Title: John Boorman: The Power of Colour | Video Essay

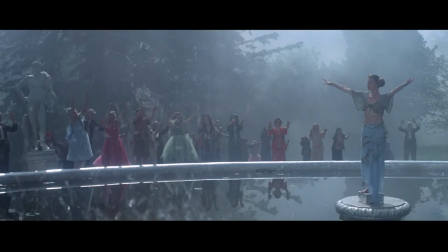Borman talks about Unsworth techniques.
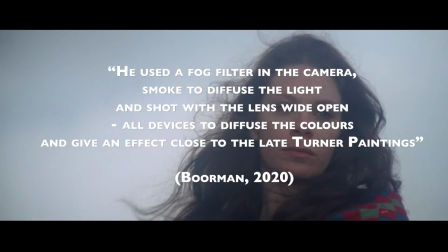He used a fog filter in the camera, smoke to diffuse the light, and shot with the lens wide open.
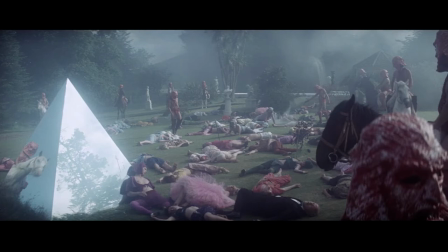All devices to diffuse the colour and give an effect close to the late Turner paintings.
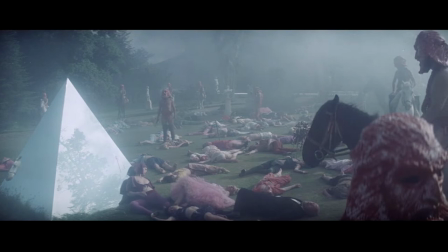A few films were made in this style between 1975 and 1979, but the studios banned it.
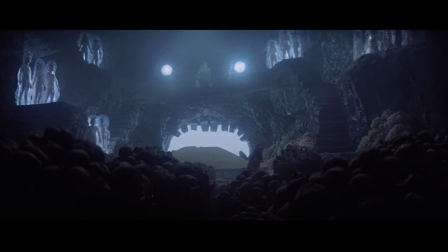Zardoz is a visual feast to look at. As this technique was later banned by the studios, there are only a few examples of this technique that exist.
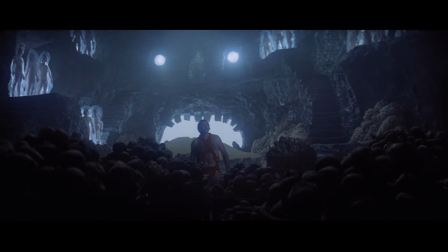Making the film worth studying for its filmmaking techniques alone.
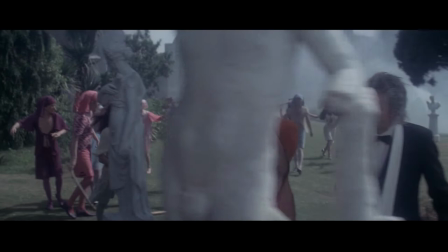The soft, dreamlike pastel colours used to represent the ruling class characters in the film are used
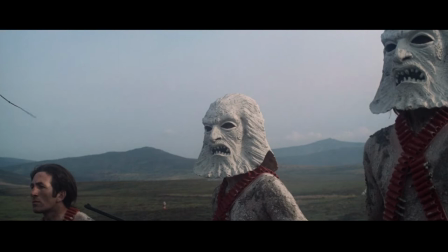in juxtaposition to the harshness of the subordinate lower class and the dark reds of the killer's uniforms.
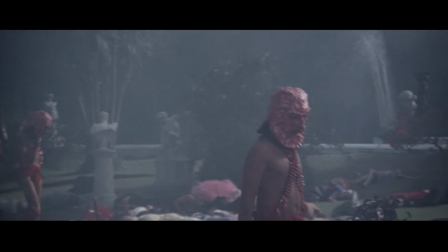These dark reds are an echo of the reds used in Bormans Excalibur and Point Blank.
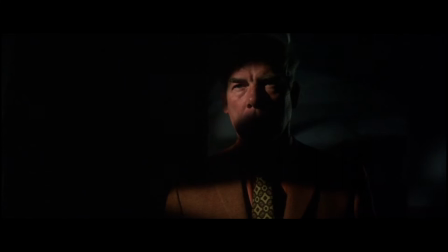All three of these works end with some variation on the colour red, showing a through line in colour technique unique to Borman's work.
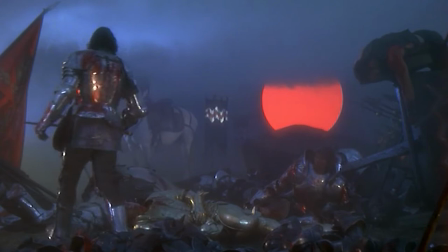Borman is using colour as just one tool in his kit bag.
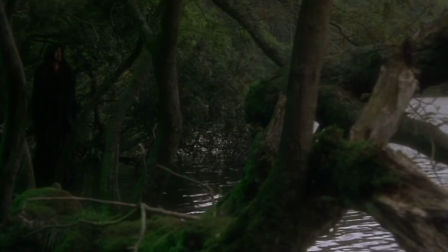Excalibur, made by Borman in 1981, is a breathtaking film to look at.
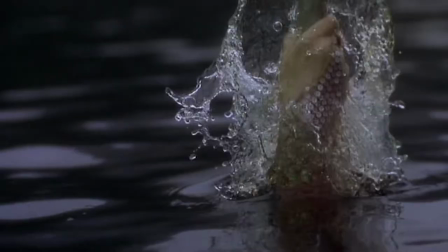Once again, Borman returned to earth tones as he had used in Deliverance and Point Blank and used variations
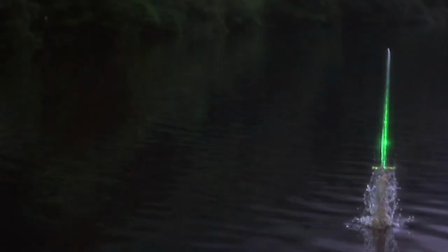of grains to create a magical and mythical landscape for this Arthurian legend.
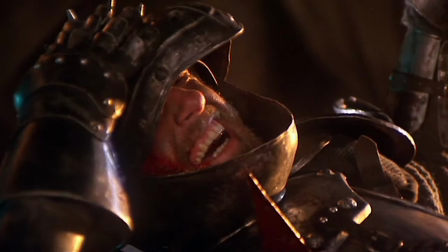My father, my father is dead.
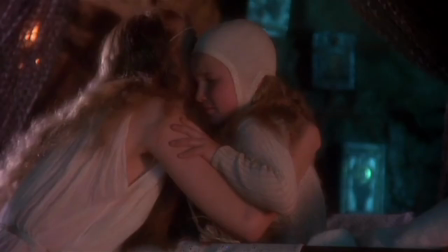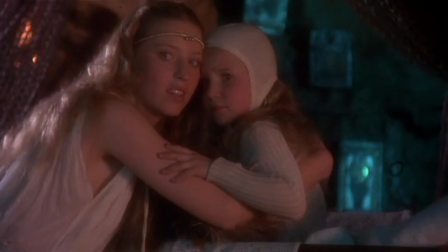Look, here's your father.
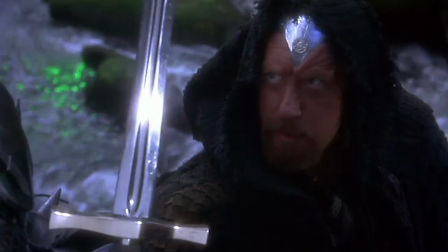This time working with DOP Alex Thompson, Borman states, I told Alex I wanted a magical, luminous effect.
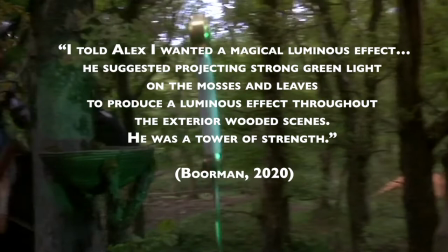He suggested projecting strong green light on the mosses and leaves to produce a luminous effect throughout the exterior wooded scenes.
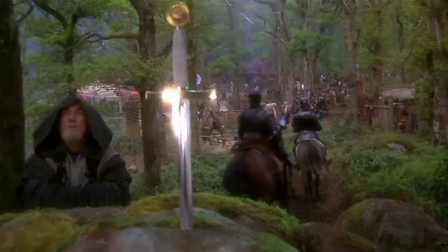He was a tower of strength.
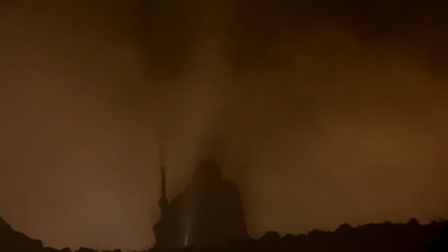In Excalibur, Bormann is again using variations of one tone or colour to paint with light.
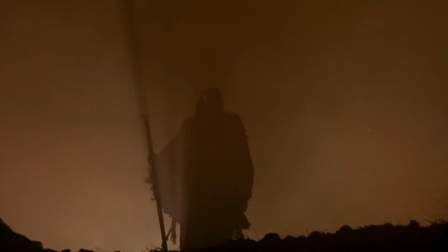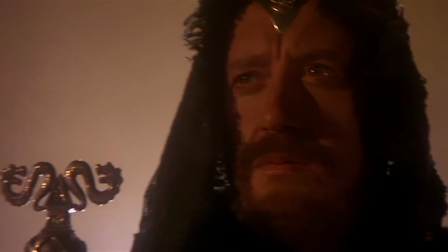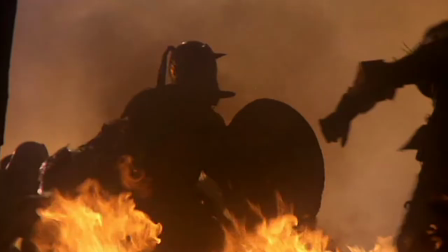These variations are used to create feelings and mood in a way that I think only Bormann can really do.
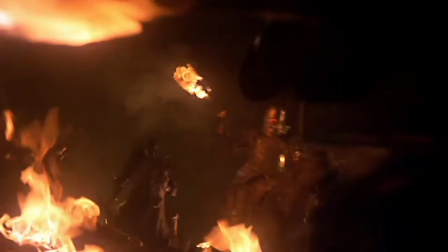As Bormann states his own technique, he doesn't drench the retina and dissipate the impact of colour,
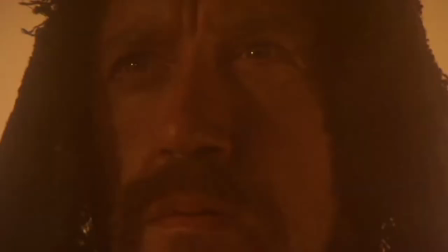he shows us variations and creates a colour palette that truly accentuates the visual mood of the work.
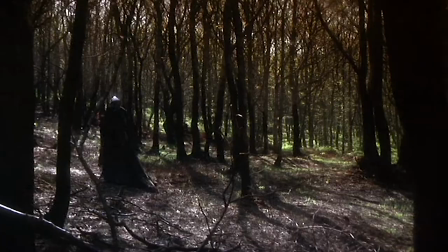In doing this, Borman shows us the true control and power of colour when used for a driving purpose on screen.
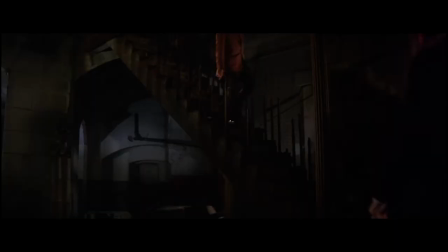Looking at these works in comparison side by side, we see an evolving style that Borman used as a technical tool throughout his work.
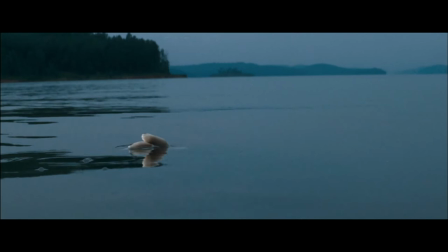He has a command of the cinematic language that is unique to his work.
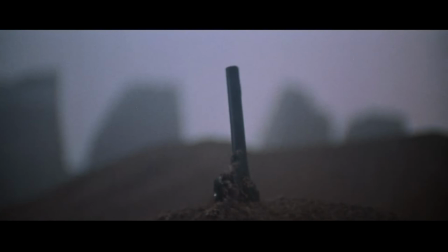A language that one could see was developed from his upbringing in the beautiful surroundings of the rivers and forests he knew while growing up.
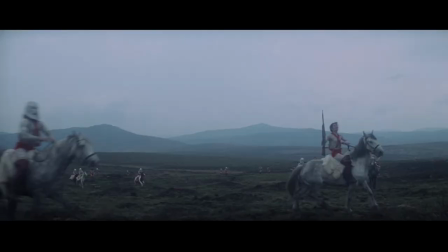I've always been a man of nature. I've always explored mountains and rivers and forests,
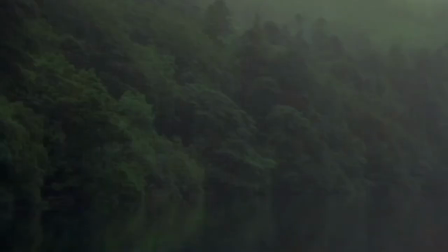and I feel at home, and I feel that when we lose our connection to nature is when we breed neurosis,
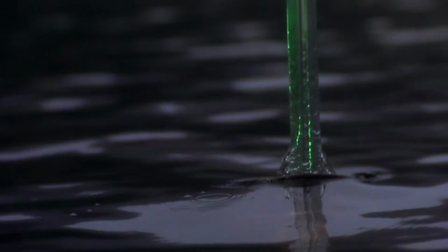because we're part of nature as human beings. We're nothing separate.
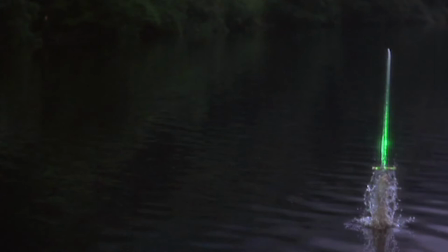The earth tones Borman uses, blues, greens, browns, yellows and reds, are all part of the beautiful majesty of nature's colours.
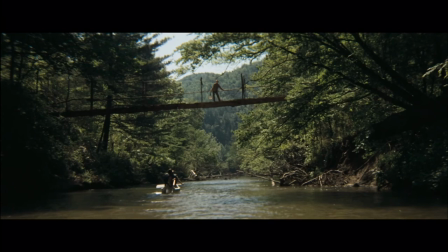Borman shows us how to use colour in a way that an artist uses paint.
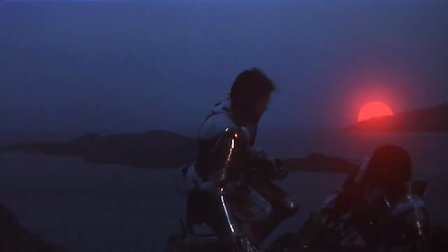Every stroke of light he uses and colour he chooses for a scene are there for a reason in these works.